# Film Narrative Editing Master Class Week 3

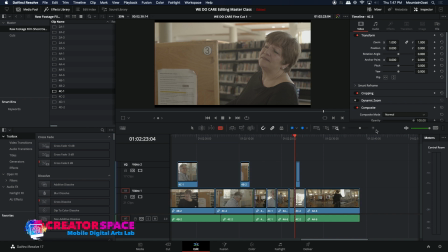2721s
And what we're going to do is
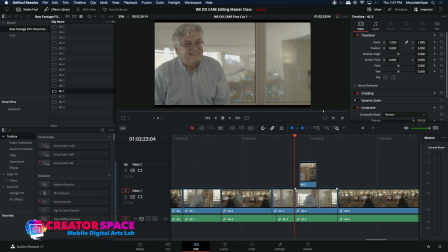2725s
let's basically push the rest of that out.
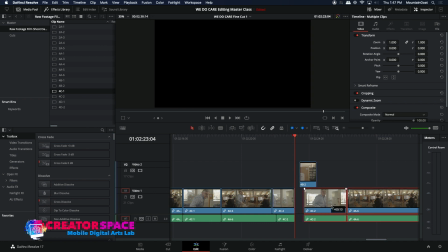2731s
So I'm just going to go Command and click on those. And you can see I'm just going to drag that out there and see if we can have a bit of a pause here.
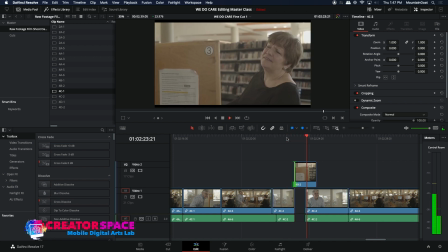2739s Bev, will you have a great evening?
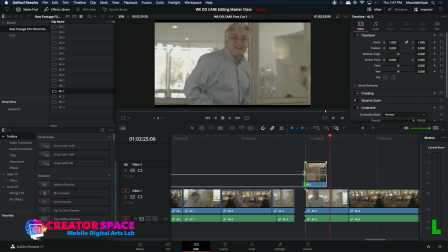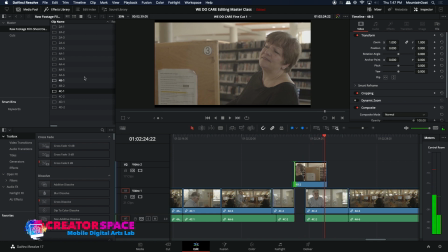2747s Bev, will you have a great...
Okay, and let's see how her first take is, because the camera moves a little bit there on her response.
Nice to meet you. Have a great day. Bye for now.
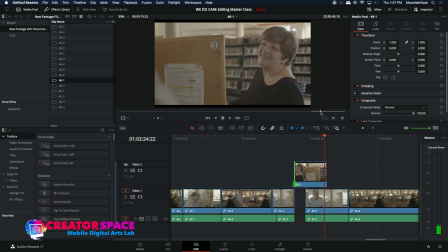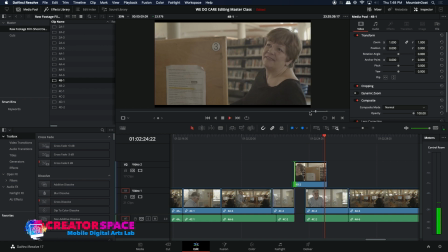2775s It's so nice to meet you. Have a great day.
That's kind of fun too, where she's just kind of like, okay, I don't know what you're saying.
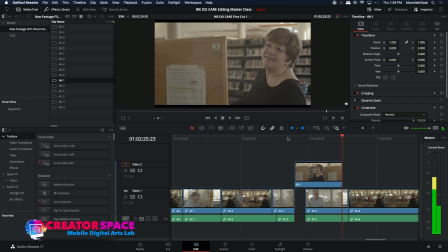2787s Bev, will you have a great evening? Cheers.
Okay, and let's see this one, this take here too.
Listen, it was so nice to meet you, Bev. Have a great evening. Ciao.
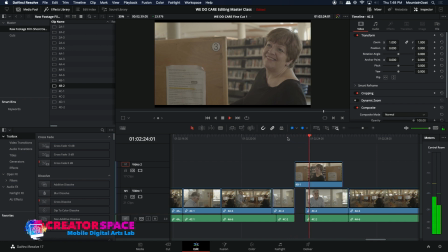2806s Bev, will you have a great evening? Cheers.
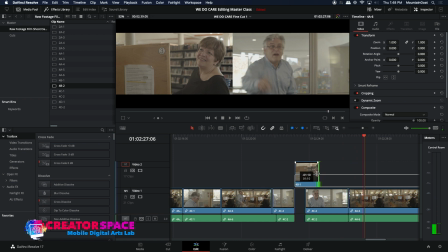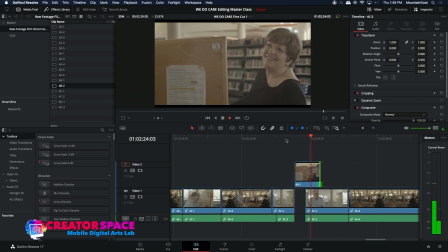2816s Bev, will you have a great evening? Cheers. Will you have a great evening?
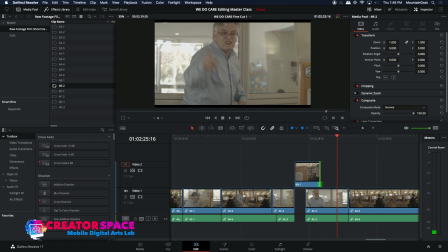2828s
And then I'm thinking we can come back to her
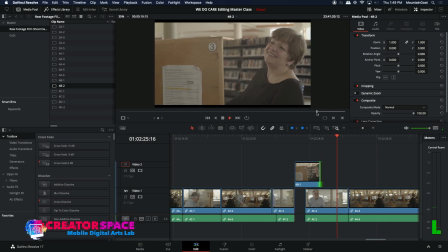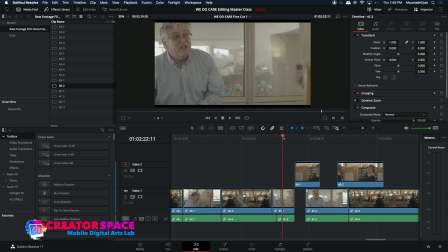2837s
reaction there, so she can kind of think about, wait a sec, he's called me the wrong
name. You, Bev. Will you have a great evening? Cheers.
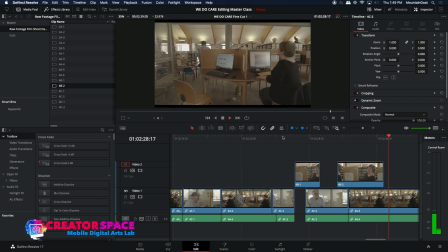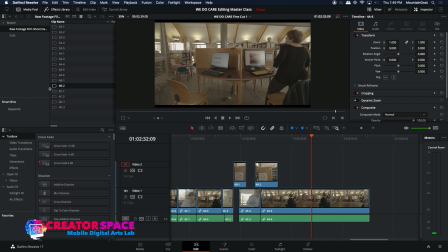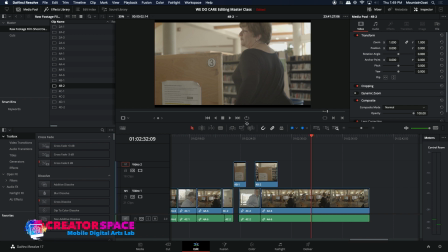2860s
Maybe we can cut into that too, where she's just getting up.
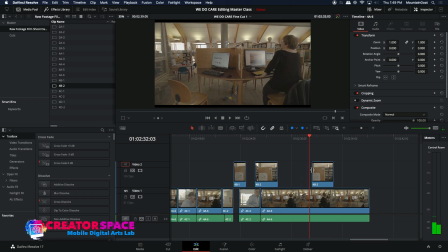So again, just matching the action. I'm just going to trim it back here a little bit.
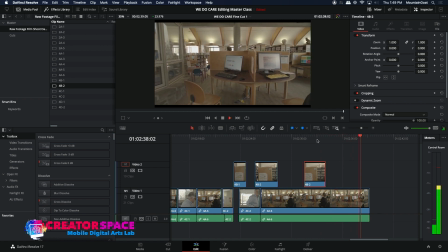2883s Oh, wow. I better go help him.
Cool.
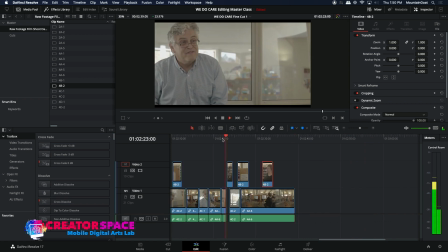2889s
So I think that's pretty Nice to good. meet you, Bev.
Will you have a great evening?
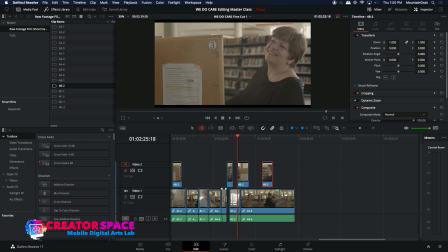2897s
Okay, and I just want to see if we can add a little bit to his Bev line.
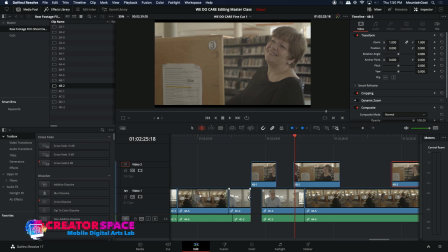2902s
I just want to try and, really draw that out if possible.
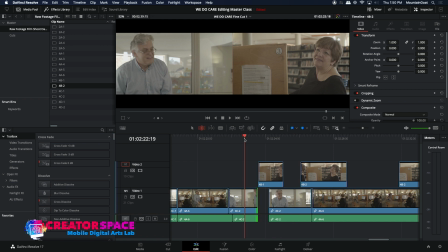2910s Bev. Will Bev.
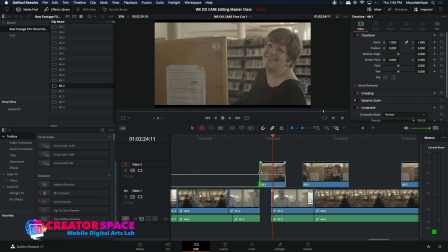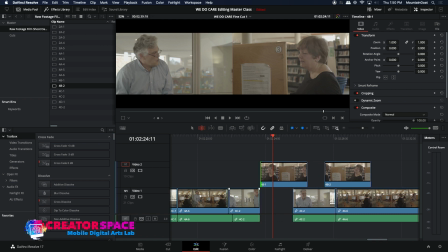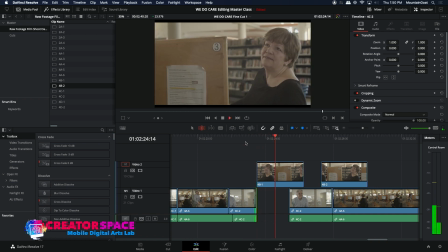2936s Bev. Will you have a great evening?
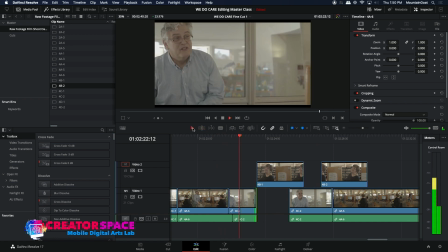2940s
That's kind of nice, because now we're getting that moment where she's kind of, So nice to meet you, Bev.
Will you have a great evening?
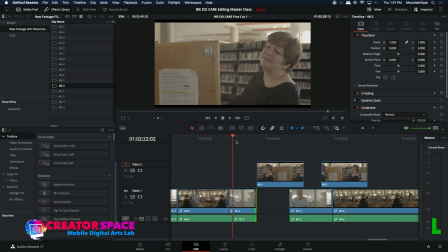2949s Cheers.
so she gives that kind of, there's that delay of where she's kind of like, what?
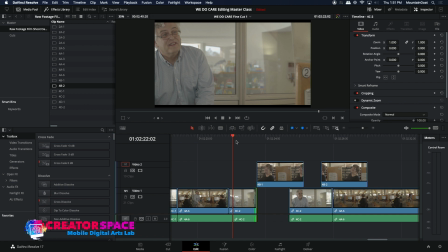2955s
Like, like that kind of moment where she's thinking. So I think that's really helping.
Nice to meet you, Bev.
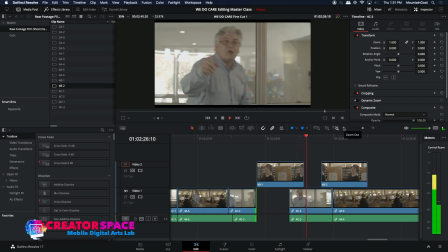2962s Will you have a great evening? Cheers.